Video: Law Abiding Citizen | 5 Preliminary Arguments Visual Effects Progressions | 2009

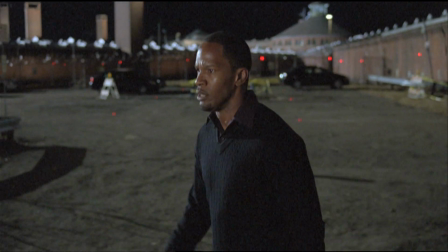248s
So what we did was we shot this plate with Jamie Foxx, and we got the exact, camera move that we wanted.
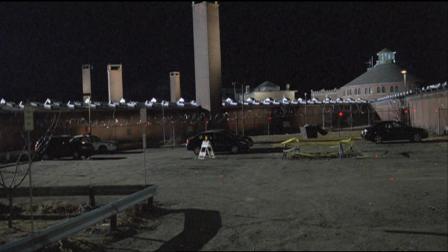255s
This is a kind of a very interesting crane shot that we did. Those red marks are tracking markers that help the visual effects crew keep an eye on the angles that we're interested in putting our effects into. And then what we did is we went to Santa Clarita and we shot these elements back here in LA of various levels of explosion. And we were playing with how extreme we wanted this to be. And Daryl Pritchett, who runs our special effects department and was just an awesomely talented guy, basically dialed the level up and down for Gary and Alan and I. We could see it, matted together and composited in various ways.
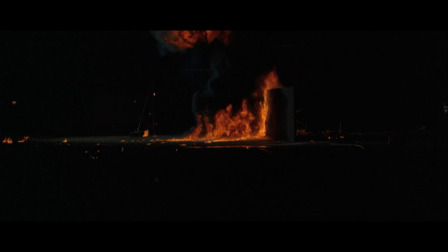298s
and decide which one of these we liked, what level of explosion we liked for the end of the film.
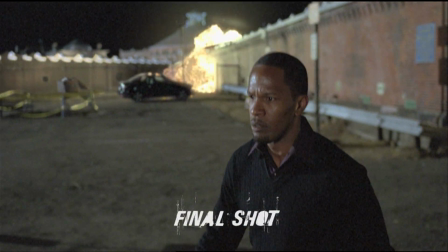304s
Practical element shoot, and we married it into the plate shot that you saw that Jamie was walking in, and what you end up with is this,
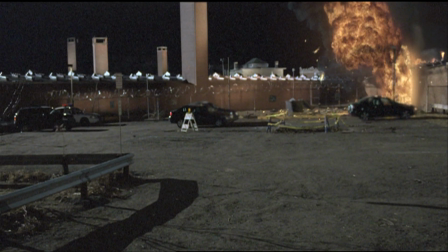311s
we think, pretty cool final shot where it really looks like the prison is actually,
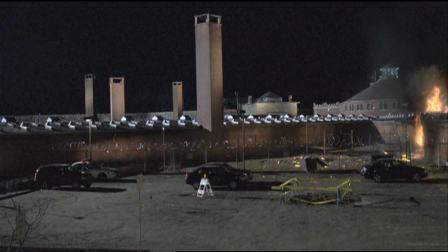317s
coming unglued, and Clyde is, dying the appropriate death. This previs that you're about to see is a really, really interesting lesson in filmmaking, I think,
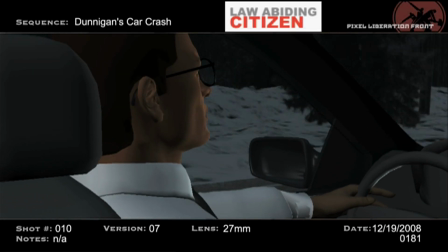333s
because what happened was we had another ending for the film,
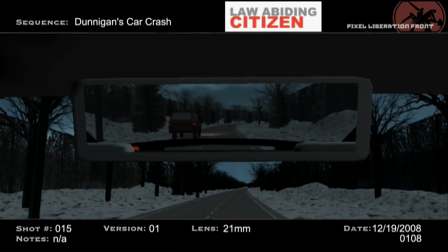338s
and this was Dunnigan and Nick riding in the car.
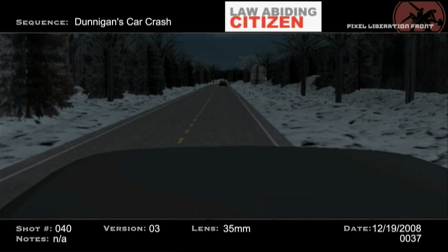342s
Dunnigan's driving, Nick is his passenger, and they're on their way to chase Clyde down at this alternate location, this safe house location.
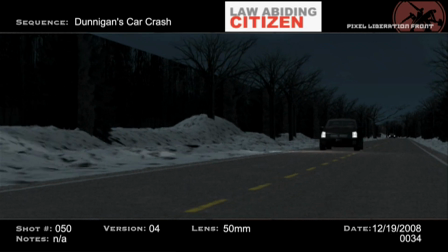351s
And as you'll see, a really interesting idea was presented by one of the writers for this sequence,
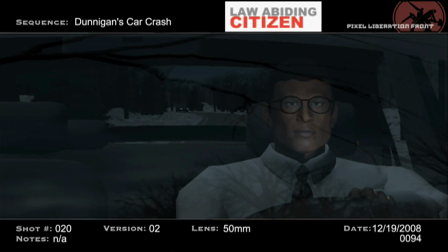356s
which is that Dunnigan goes to call for help to get some backup once he realizes where they're actually going.
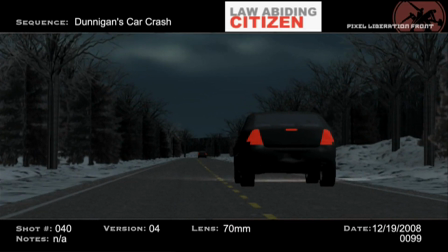361s
And when he makes that telephone call, that sort of fateful telephone call,
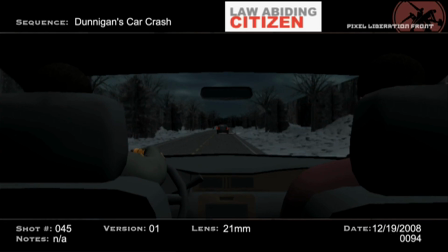366s
a really, really horrible thing happens, and it blows up in his hand and kills him.
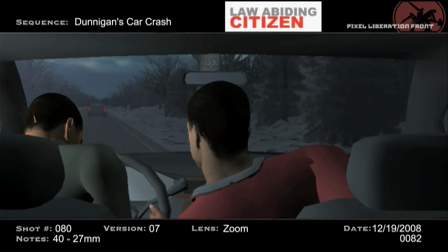371s
The car crashes, and Jamie Foxx, his character, is left to his own devices.
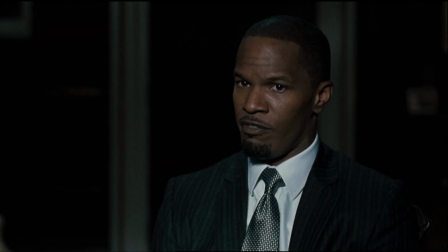377s
Now, we decided not to go with this ending, but what we did do is we lifted this notion of the cell phone exploding,
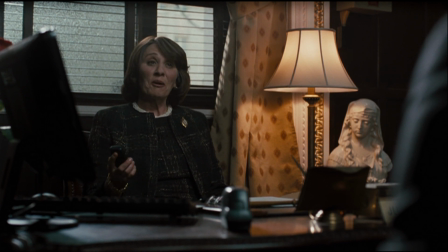384s
and we put that into the scene with the judge, and it's one of the most crowd-pleasing,
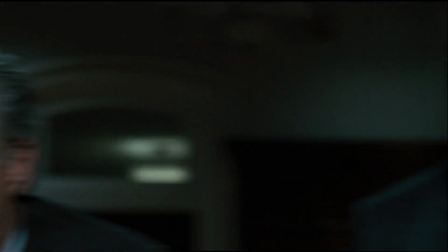390s
greatest moments of the film. So a good idea can come from anywhere, even from something that you reject, ultimately as a master sequence.
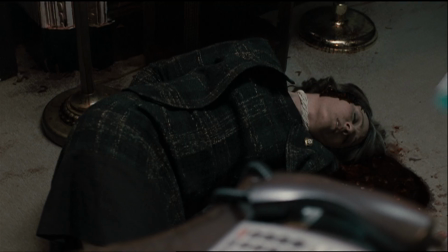398s
You can just take one idea out of it and repurpose it intelligently and end up with something cool.